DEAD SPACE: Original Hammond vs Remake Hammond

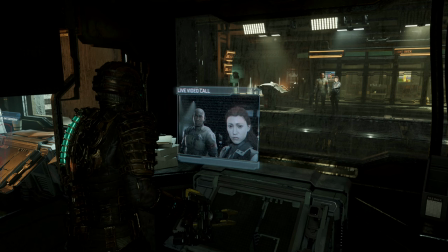745s Everything's locked down because of the quarantine. And you're both repair techs. So how do we do this? There's a broken tram car blocking the tunnel. It's gridlocked the system. And the data board's burned out.
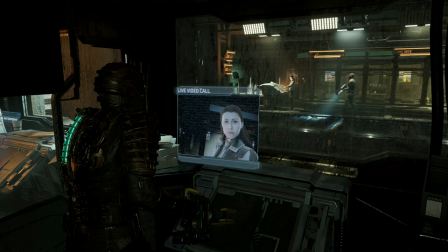761s I can't lift the lockdown or call the tram until we get a spare from the maintenance bay. But it's all on Isaac's side of the quarantine.
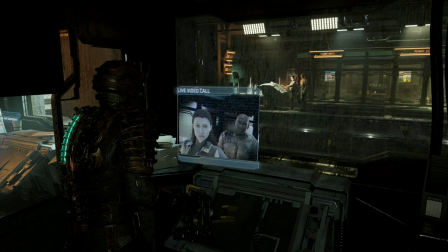767s I'll handle it. Just make sure there's power to the repair systems. And Isaac? Yeah? I'm sure Nicole's okay. She's a doctor, right? She'll do the smart thing. Yeah. Yeah, she always does. Find somewhere safe.
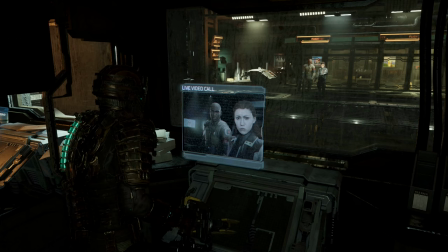783s I'll be back soon.
And I like when Hammond calls Kendra out here, saying, well, you're both repair techs.
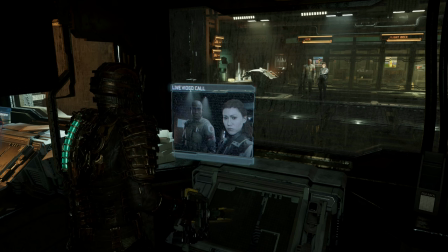790s
I'm not sure if Kendra is actually a repair tech, that she was then hired to go undercover by EarthGov, or if she worked at EarthGov already and is just some sort of genius that is pretending to be a repair tech. But either way, I wonder if she kind of slipped up here and Hammond's like, what the hell's going on, and calls her out on it.
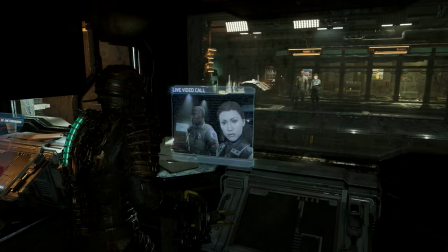808s
Whether or not this whole scenario is better or worse than the original, it's not really my point,
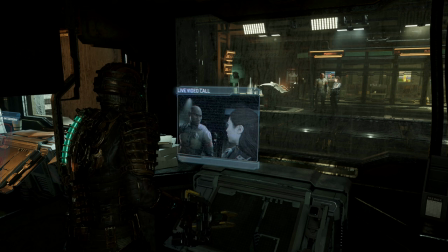814s
but simply Hammond's character here is just way more direct and to the point in the original game. He's a man with a plan, and you just can't help but feel like you trust him in the original game. While in the remake, he's just kind of there. I mean, he does make the good point of, so fix it, but I don't know.
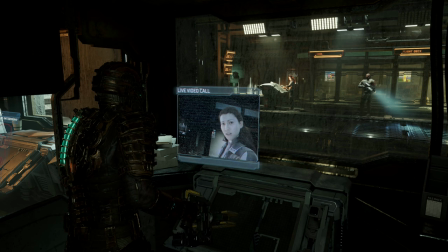833s
It's just not as, doesn't feel as good to me.
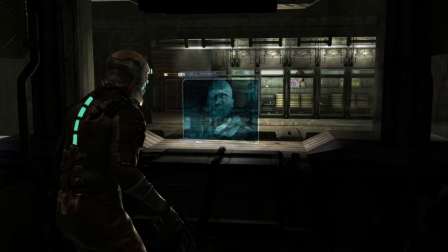836s
But, one other thing to point out here is in the original, it's Hammond that calls you on the video call.
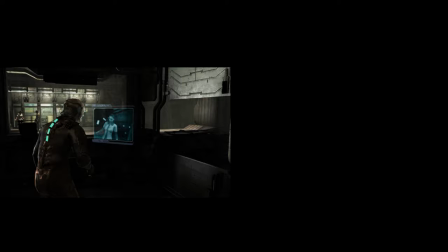844s
So he takes up most of the space in the camera. But in the remake, it's Kendra that calls you.
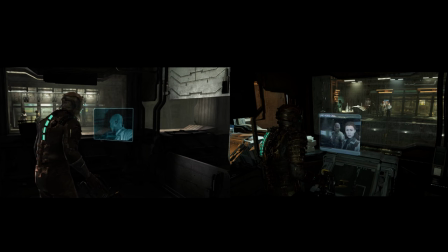850s
So she seems bigger as she is closer to the camera. And while it's a small detail, I think it does make Hammond seem not as imposing or in charge or boss-like. Maybe even makes him seem like less confident as it's Kendra who's up front and takes the initiative with the call.
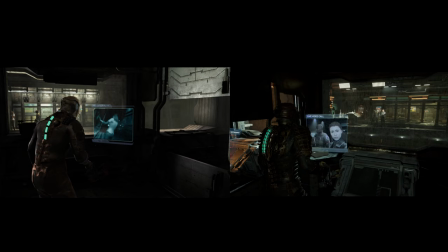867s
And in the sense of space, Kendra here is bigger than Hammond. Because in the call screen, she is bigger. This was obviously done on purpose by the developers as they changed this around on purpose. I mean, maybe as a way to make Kendra seem more trustworthy for those that didn't know the game or hadn't played the game yet and didn't know she was undercover.
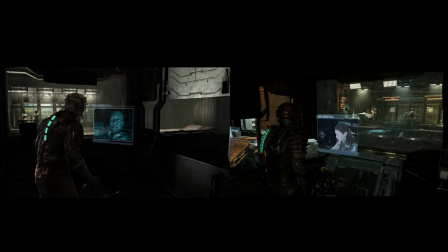887s
I'm really not sure why else they would swap them around. However, swapping them around here doesn't really do Hammond's character any favors.
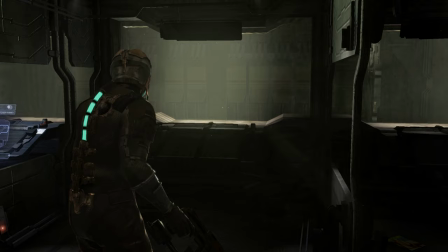896s
So once the player goes off and fixes the tram and comes back, this scenario plays out where Hammond continues to go boss mode on Kendra's ass.
All right, we're on board and heading to the bridge. Good work. Strange.
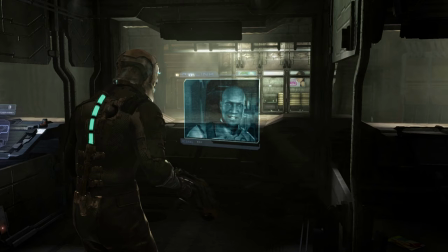909s The quarantine just lifted. Whatever was in the flight lounge must have left. That's lucky for us. Isaac, get back to the Kellion and prep it for launch. We'll find out what we can from the bridge and meet you there. If we live that long... You're out of your league, Hammond. This is suicide.
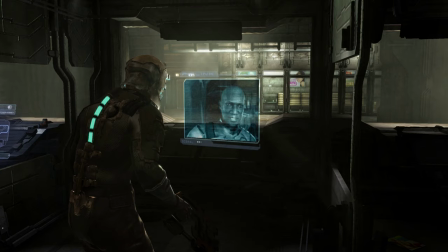924s We're going to die out here. Your lack of confidence in me is duly noted, Miss Daniels. But I have a mission to complete, and that's exactly what I am going to do, with or without you. Do we understand each other? Just get us out of here alive.
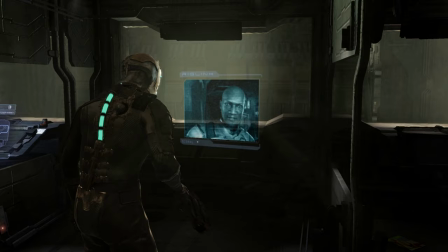940s
Shrugging off her concerns by saying, her lack of confidence is duly noted.
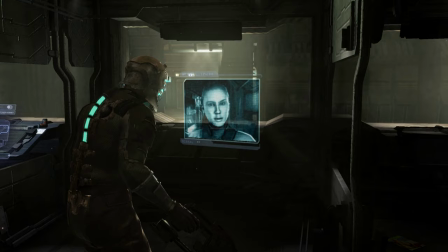944s
He doesn't say that Kendra will make it. Only if she wants to live, then do what he says.
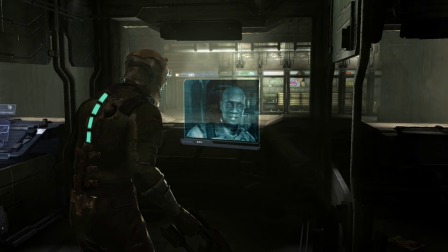950s
It's like he doesn't care, really, what she thinks about him. But in the remake, I think this section is one where, to me, New Hammond really kind of falls flat.
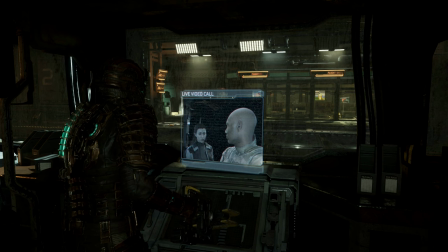961s We're on board. Something hit the roof, but it seems operational. Quarantine lockdown's lifted, so you can get to the hangar. Comms are still down, though, so be ready for anything. What's the plan? You and Johnston fix up the Kellion. We report to the bridge. Standard emergency protocol. What? Protocol? Hammond, people are dying here.
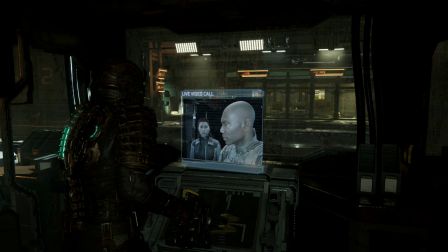978s And I'm not losing anyone else. We stick to procedure. We'll get through this. We'll see.